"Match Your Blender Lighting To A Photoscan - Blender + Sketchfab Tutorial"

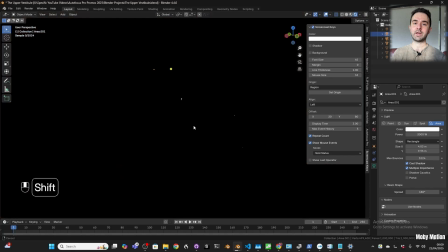and then we're going to copy this light to any other window or any other light source that's going to look similar to this so when i was making
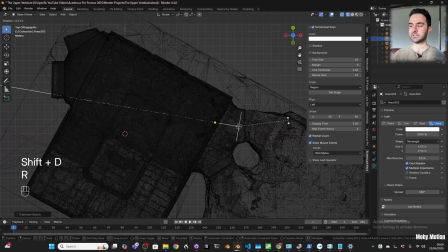this i thought that the two doorways that allow light to come in from the bottom i thought those looked similar to this and so instead of duplicating with shift d and then you have to change the settings every time i duplicated using alt d which makes an
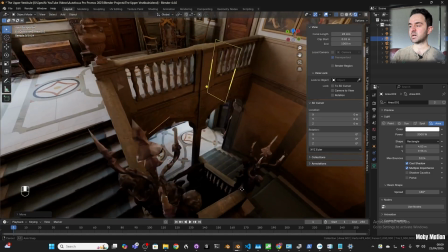instanced duplicate and that means that later if I want all the windows to be brighter I just change the power once and then all the windows become brighter or I turn
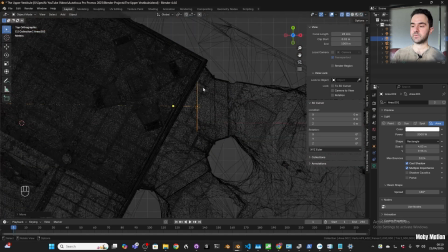it down and they all become less bright. So here I'm just moving these area lights so that they match the location of the real light sources as closely as possible and then as I'm adding these lights
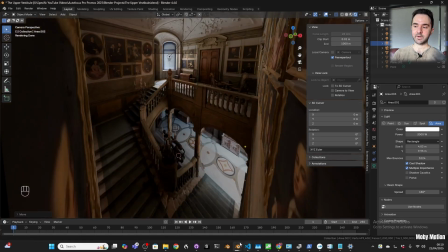I'm positioning them and I'm comparing the shadow that my fake light adds
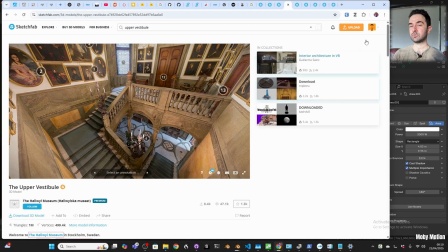and I'm comparing that with the real shadow that's baked into the
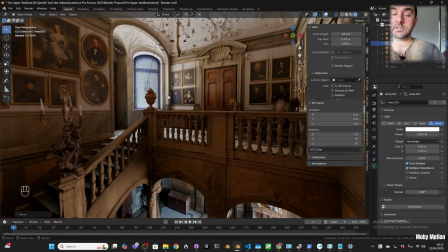photo scan and I'm trying to get them to match up really closely because if my shadows look like the photo scan shadows then a that's an indicator that
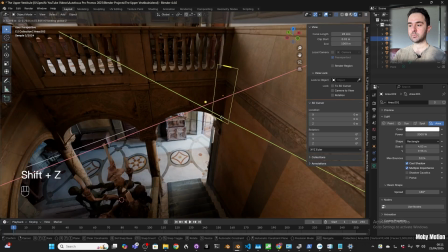the lighting matches really closely and b it's going to look better it's going to look more realistic so here I'm trying to match the position
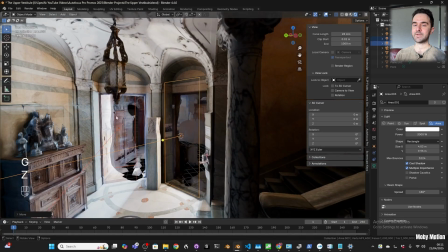of the light on the right doorway and I know that's matching the source lighting when even the shadows look similar.
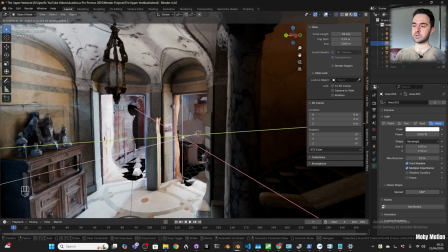So you can see that I'm going to play around with the location until the shadow looks just like the shadow that's baked into the texture.
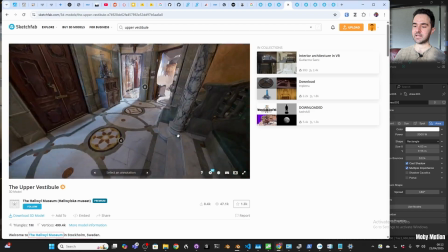And then I play around with the other light again I'm trying to match this other shadow.
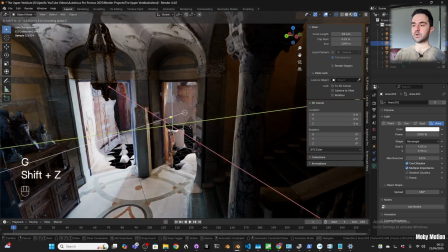And there are lots of different things that you can play around with to get the lighting to match.
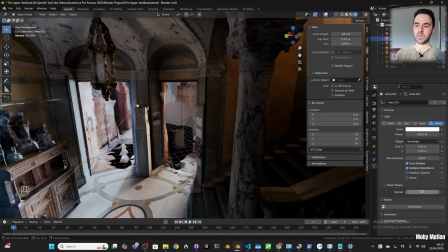Here I thought that I wanted a narrower spread because the lighting actually was coming through the room and so
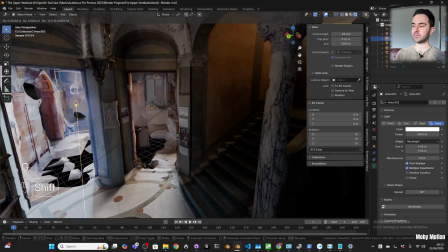it was already quite directional it had to go through first a window and then this door frame and so that's why i reduced the spread of that beam but i found out later actually that i only wanted this spread to be different for some of the lights but it actually changed them for all
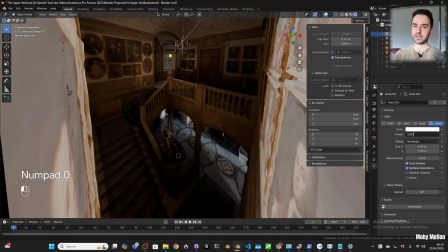of the lights because of the instanced duplicates and so i had to actually go back and the light that was upstairs I had to make it its
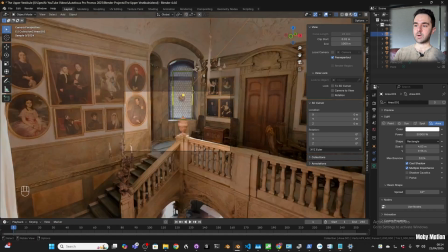own light so that it can have its own wider spread. Now all of the main natural light sources are in place.
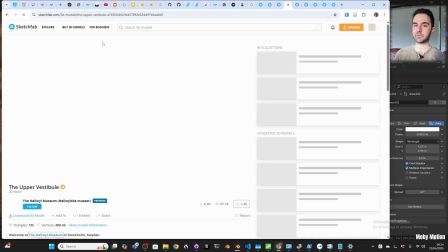I want the color temperature to match and to be realistic.
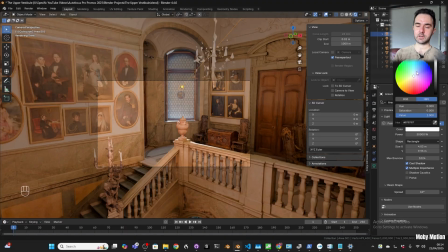So instead of picking a color and picking an RGB value that roughly matches the scene,
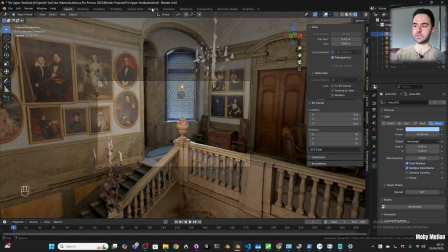we are going to match this exactly using a black body node.
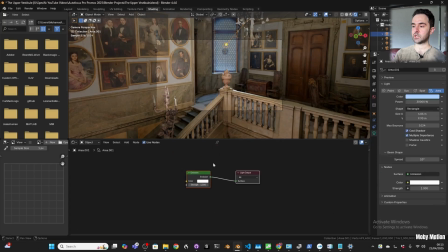so in the light we're going to tick use nodes we're going to press shift a to add and search for black body we're going to plug in the color of the black body to the color of the emission you can see that whatever color you pick for the black body is then used for the lights
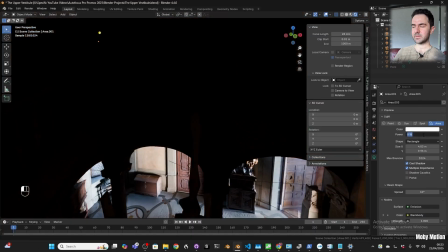and this took me a bit of playing around with because i hadn't figured out that
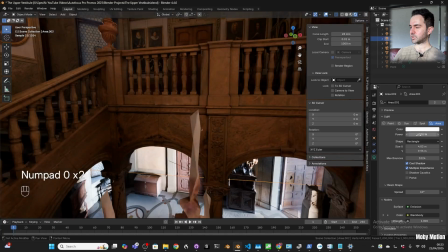I had messed up the spread but eventually I figure out that the
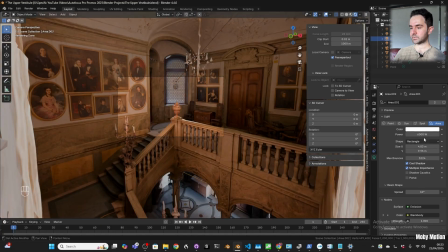top light should have a wider spread and as soon as I fix that the color temperature looks much better.
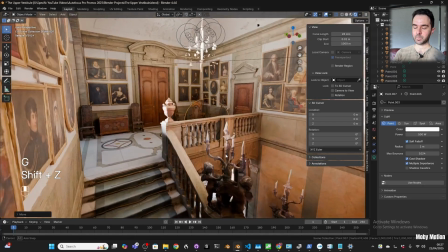Now I wasn't sure how important these candles were going to be but I added them and again I used my alt d
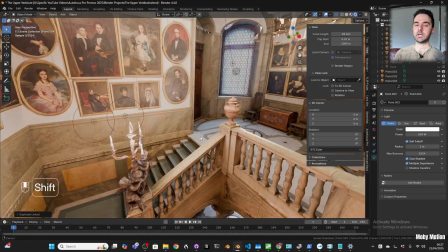duplicate trick so that later i can change the temperature and the brightness of one candle and it affects all of them
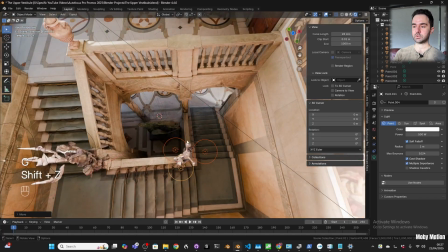and so i made all of the candles on the stairwell top middle bottom
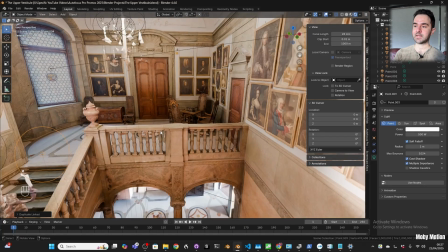and then also in the chandelier hanging down from the top and
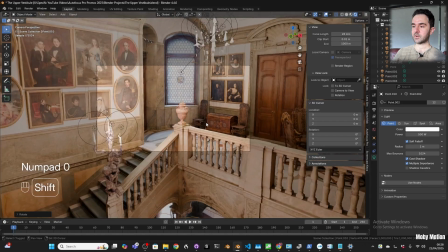once that was all in place i played around with some of the strengths of the
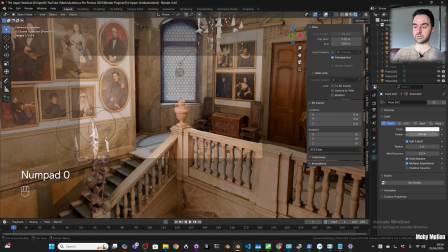candles until it matched the source as closely as i could so here
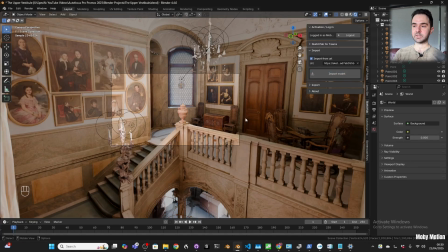i was happy with it here and then now that you have this lighting matched you might think what's the point because all we've done is we've ended up at something that looks
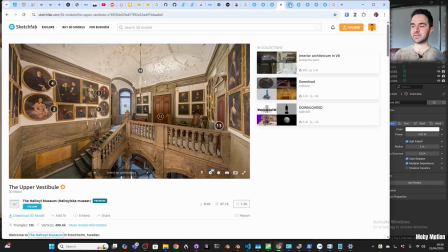like the material preview well no you've ended up with something much better because now you can add other models to the
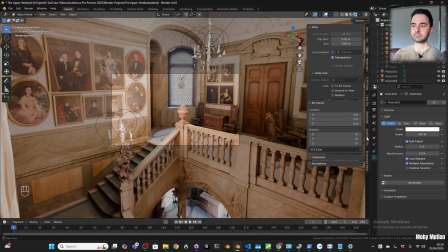scene i'm going to add a sculpture and because the lighting matches the object that you add
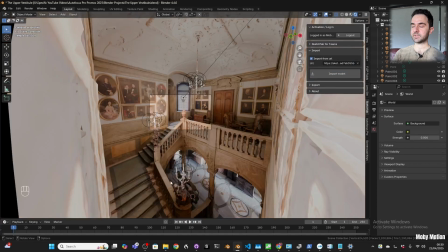is going to feel like it fits into the scene really nicely so because we've done all this work we can just import this model again using the Sketchfab plugin.
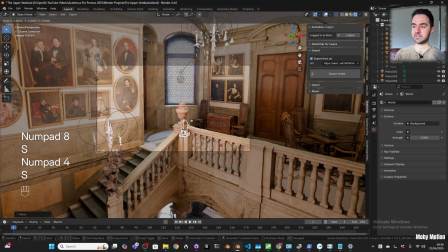We're going to move it and scale it and rotate it. I'm going to place it at the top of the stairwell.
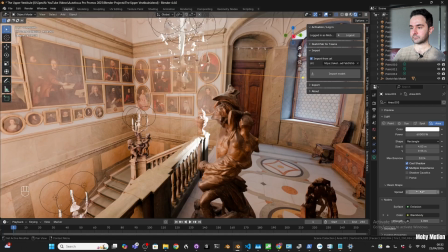I'm going to have to increase the size and then you can see you end up with this scene that looks really natural.
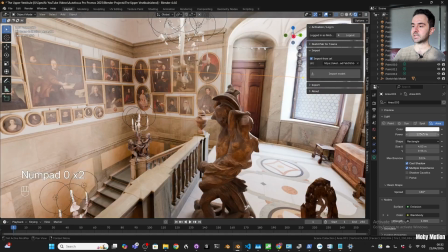So you can almost feel this light coming in through that window.
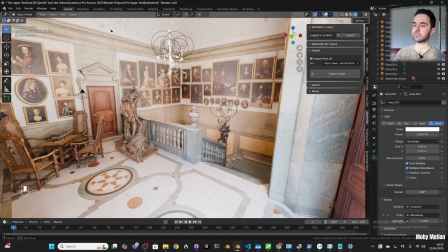It looks appropriate to the scene because that's how it was lit in real life and it casts light on this model that we've imported.
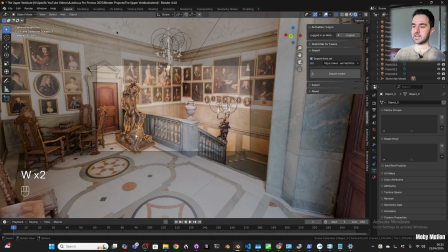So this bronze object at the top of the stairwell that's selected now is an entirely different model but it looks like it was part of this
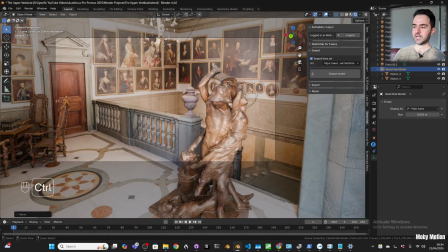scene because we've matched the lighting as best as we can and then once I had it I used this as an excuse to make a little demo
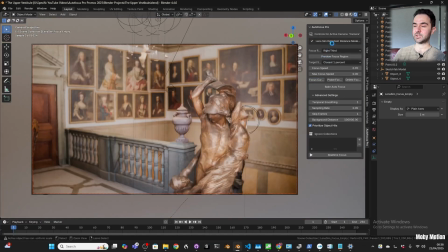for autofocus pro I've just added a feature which looks really nice which is real-time focus
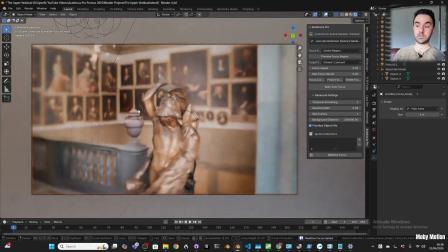so if you click that real-time focus button you can move the camera in the viewport and it'll focus the camera in real time.
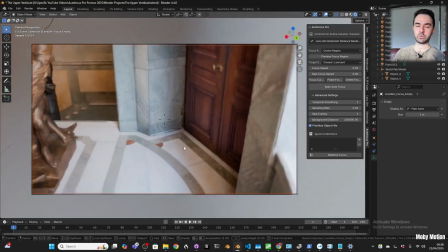And the nice thing is that this integrates with all of the other features of Autofocus Pro.
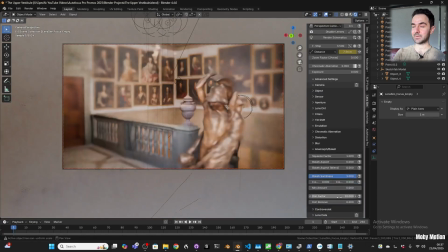So if you're using a lens sim camera, it will focus your lens sim camera.
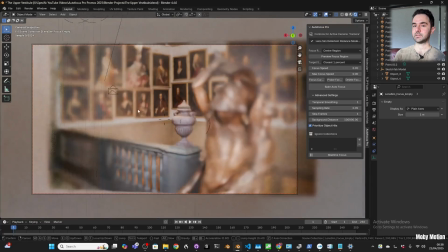It'll focus on whatever region you pick. It'll use the targeting strategy and all that good stuff.
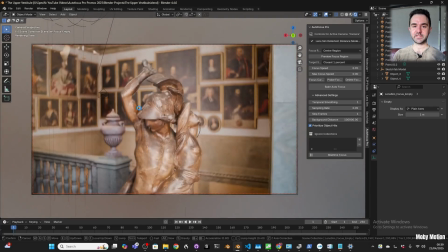So yeah, a different kind of video today, but I hope that you found it helpful.
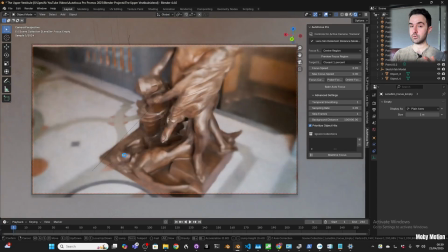Let me know what you think in the comments below and if you have any questions, or if you've done this yourself, feel free to share your results down in the comments.